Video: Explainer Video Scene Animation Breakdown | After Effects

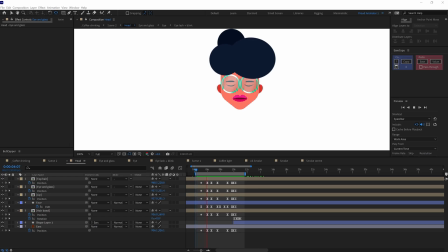[3:46]
To move the head in fake 3D, I have simply added keyframes on position property for each of the facial elements and other elements linked with the head generally when a character is looking down the facial elements
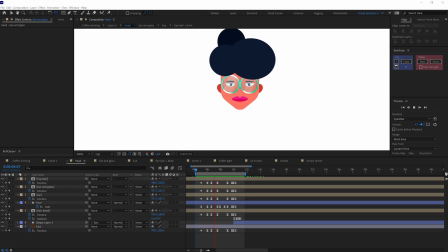[4:03]
will move downward and the elements in the back side of the head will go up and when it is looking up the facial elements will move up and the elements on the back side of the head will go down here i have applied
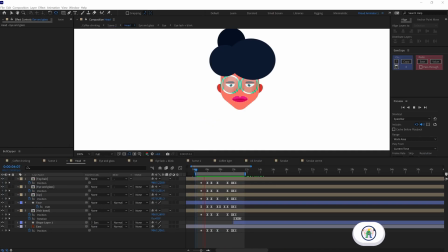[4:18]
the same concept i have animated all the elements in the y-axis
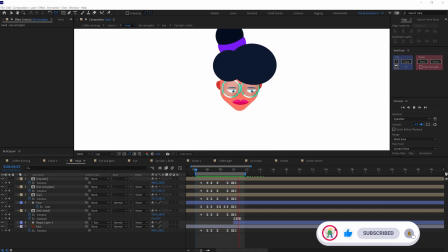[4:23]
of the position in the similar manner for the eye blink i have added
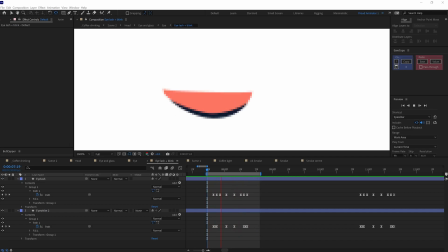[4:28]
a shape layer for eyelid and a shape layer for eyelash and then animated the path property in the shape layer for the eyelid and the eyelash after
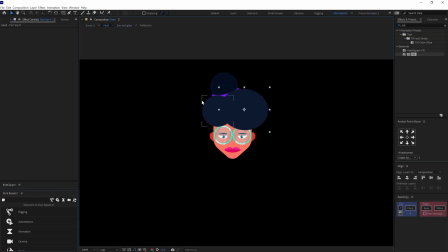[4:40]
completing the overall animation i have added green texture throughout the
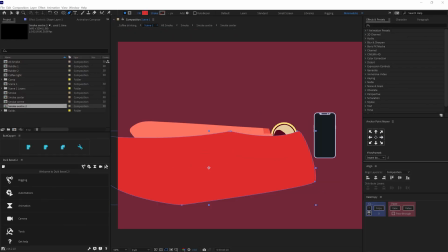[4:45]
scene to add green texture on an element you need to add a shape layer with the paint tool and add roughen edges over the shape layer then decrease the scale
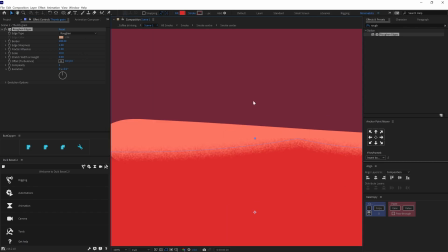[4:57]
under roughen edges somewhere between 10 to 15 and also changed the edge type to spiky after that increase the border value and edge sharpness
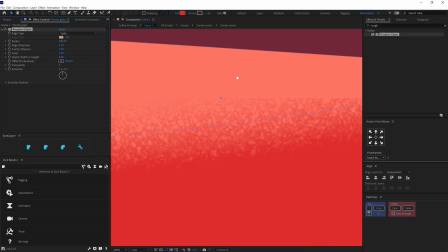[5:09]
value and here we have our grain texture to animate the grain texture I have
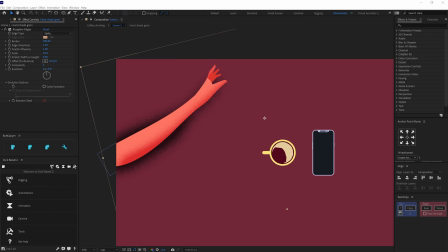[5:15]
added a time expression on random speed under evolution options.
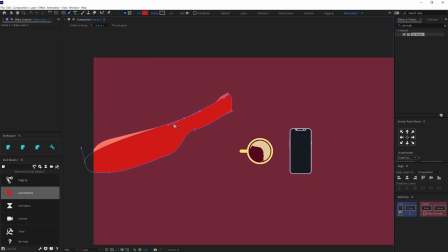[5:21]
I have used the exact similar process to add grain texture on each of the elements of the scene.
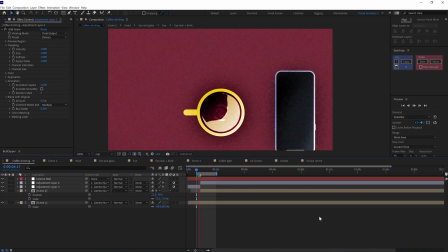[5:28]
Then added an adjustment layer and applied an effect on the
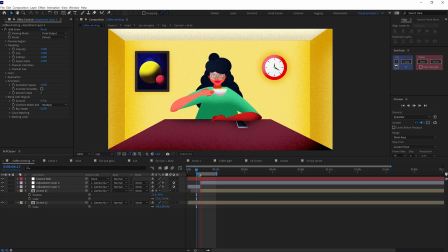[5:33]
adjustment layer called add grain to add grain texture throughout the scene.
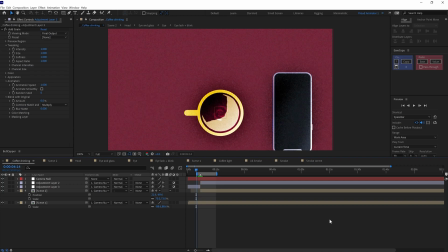[5:39]
And here is how it looks.
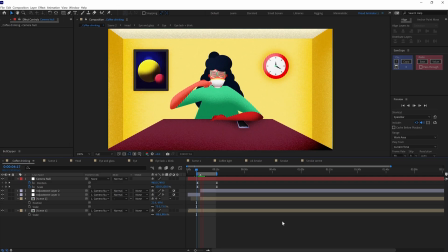[5:44]
Finally, for the camera movement and for the transition, I have tried to adjust the cup and the hand position for both the scenes so that during the match cut the position
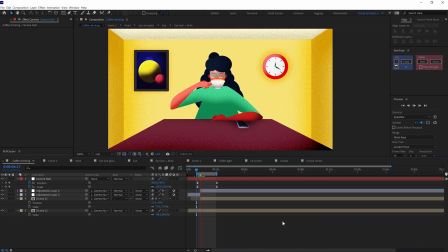[5:56]
is more or less the same and then also added a null layer and animated the scale property to add a zoom in camera movement. And finally, I patented frame 1 and frame 2 with this null layer to make sure that there isn't any discontinuity during the match cut.
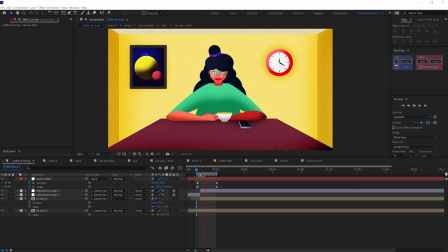[6:16]
To add some dimension,
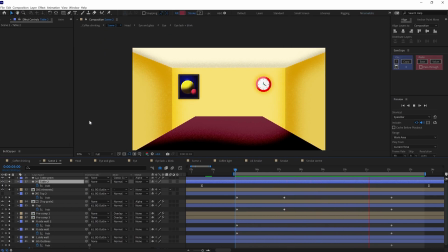[6:18]
I have animated the shift path property of the table to keep it in perspective during the zoom in. I followed the same process for the wall and the ceiling of the room. And here is how it finally turned out.
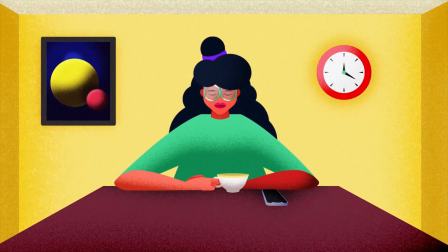[6:34]
So, that is it for this video.
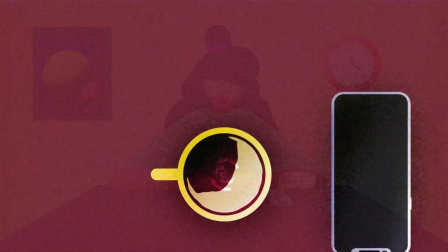[6:37]
I hope you learned a few important tips and tricks to help you in your projects. So if you like the video then make sure to hit the like button. If you have any doubt regarding the techniques then make sure to comment down.
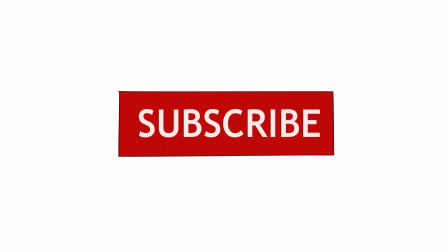[6:52]
I would be happy to help you out and if you are here for the first time then make sure to subscribe
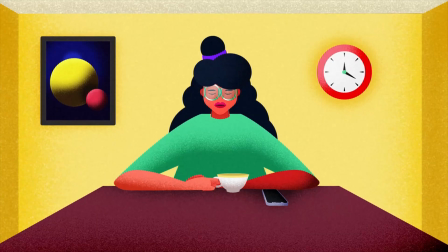[6:58]
the channel and hit the bell notification button to stay notified for all the future updates.
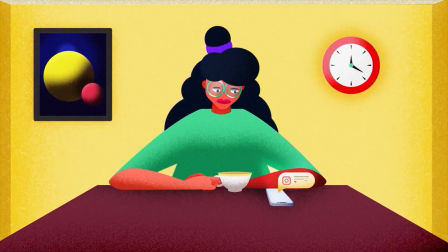[7:03]
Until then, goodbye.